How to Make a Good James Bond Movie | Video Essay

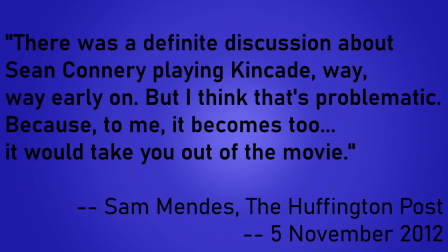743s
In an interview, director Sam Mendes said, there was a definite discussion about Sean Connery playing Kincaid way, way early on, but I think that's problematic, because to me, it becomes too, it would take you out of the movie.
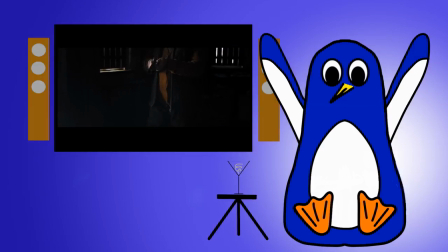757s
absolutely the right decision.
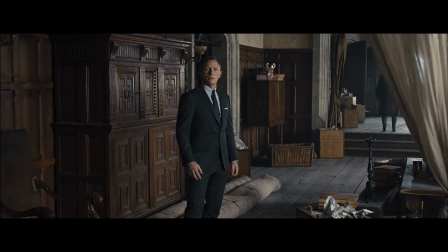759s
If Sean Connery walked out into Skyfall Manor, it would immediately undo all of the suspense and tension that the film had been building towards.
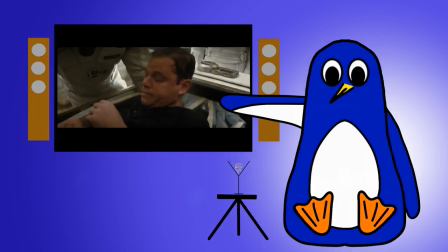767s
Remember Matt Damon in Interstellar? It doesn't work.
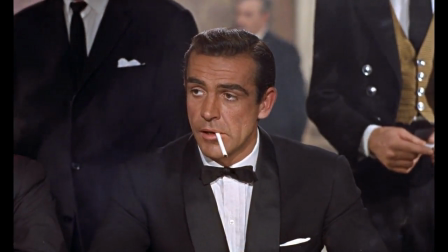770s
Bringing back an older actor just for the sake of fan service more often than not hinders a film rather than helps it.
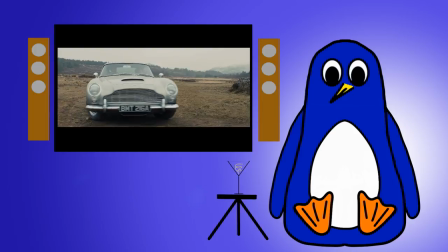777s
Ahem. So yes, acknowledge the heritage of the franchise, but make it work independently in the context of your film.
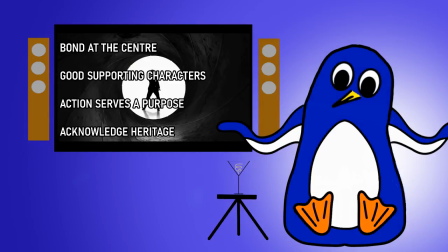789s
So those are my criteria for a good Bond film.
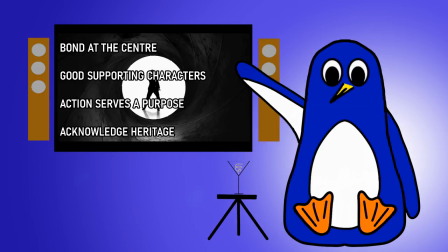791s
Put the character of Bond and how he interacts with the female lead and the villain at the heart of the story, and have the actions serve a purpose and have consequences, and pay tribute to the heritage of the franchise without falling into lazy fan service.
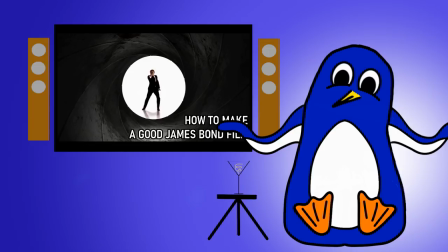805s
I mean obviously other things are important too, like any good film, the cinematography, editing,
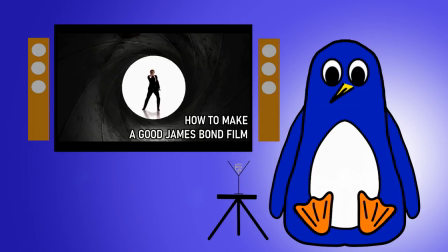810s
special effects, the casting, these are all very important of course, But if the core building blocks are not there,
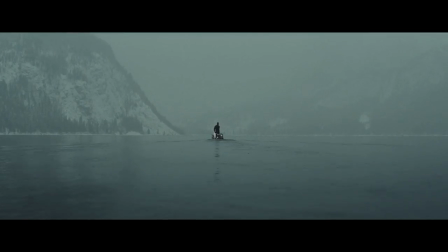816s
it will not be a good Bond film. Look at Spectre. It has the highest production values of any Bond film, an A-list cast and an Oscar-winning theme song.
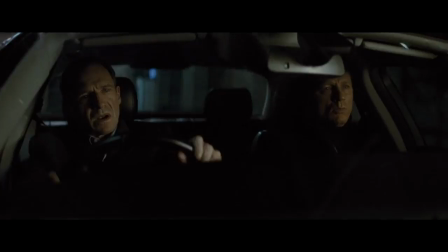824s
But it failed to put Bond at the centre by having a parallel storyline with Ralph Fiennes and the MI6 gang,
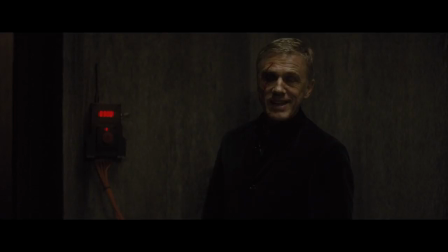830s
a weak female lead and wasted not one but two great actors as the villains,
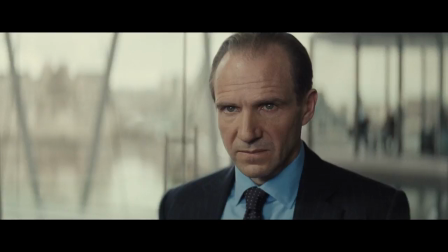835s
both of whom have objectives that seem more antagonising to M's character arc than Bond's.
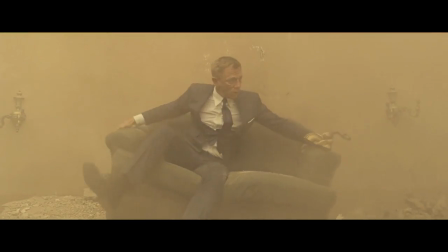841s
The action too felt devoid of purpose or consequence. This is what Bond looked like after a fistfight.
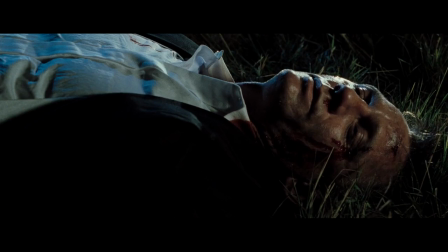846s
This is him after a car crash. Then he does this.
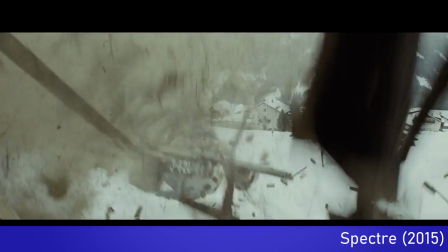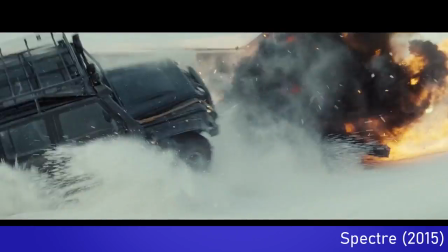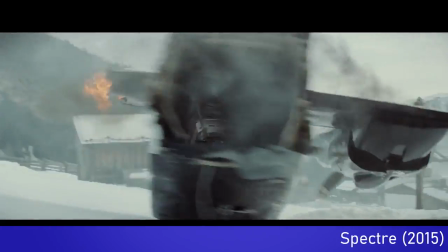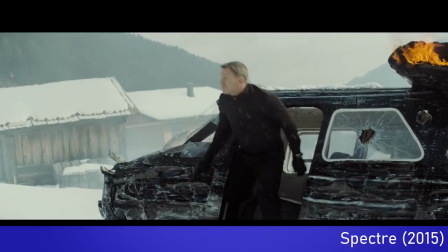866s
And he's just fine? I mean come on Spectre.
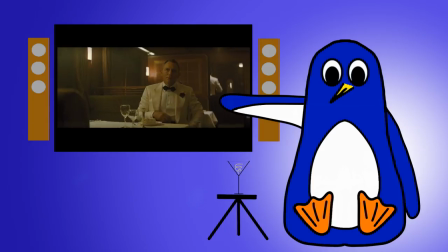870s
Where I will give Spectre creditors in paying tribute to the heritage, Bond's tuxedo is a really good example of this, but it doesn't get the balance right.
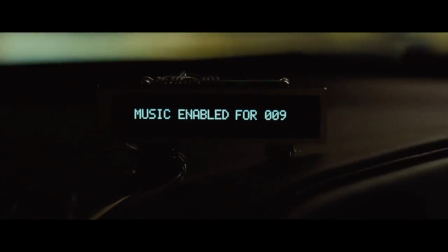878s
The gags with the car gadgets subvert our expectations in a funny way, but coming in the middle of an otherwise serious action scene destroys the tension.
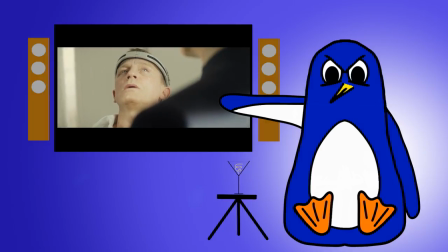886s
Also, don't even get me started on this.
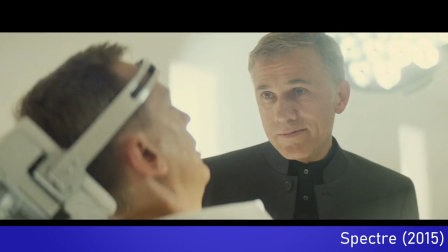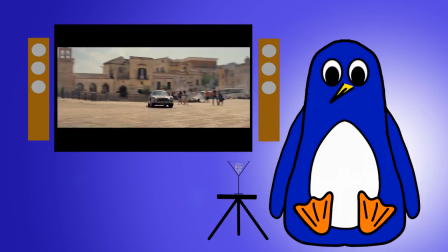895s
Looking ahead at No Time to Die, I'm hopeful that they can continue the trend of Craig's odd-numbered films being amazing.
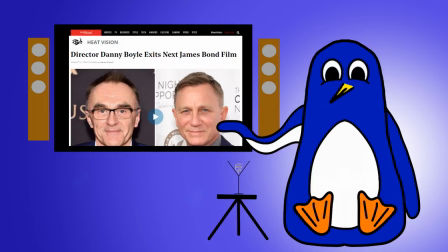902s
Despite the production difficulties, changing director and rewrites,
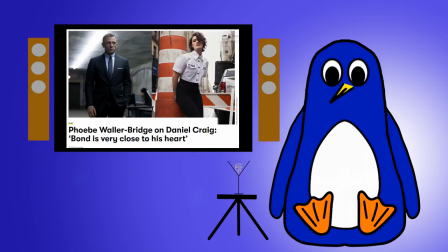906s
I hope that Phoebe Waller-Bridge coming in to help with the script will compensate for the loss of Danny Boyle as the director.
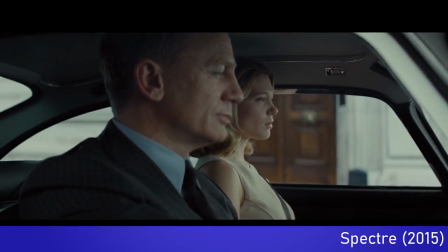912s
Daniel Craig deserves to finish his 14 year tenure as Bond on a high note. Let's hope they can deliver.
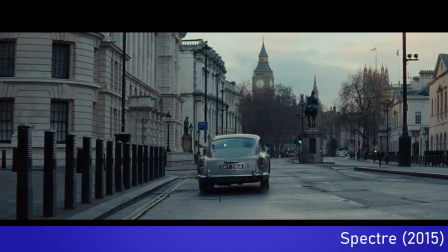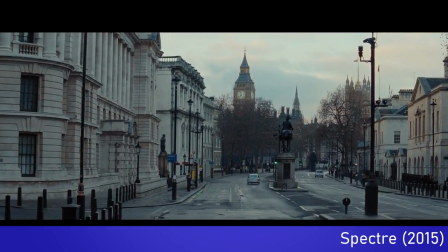Hey guys, thanks so much for watching. This was the first video on my channel, so if you want to see me talk more about James Bond and other movies a bit more, then click all the buttons and let me know you liked it. Or if you didn't. See you next time.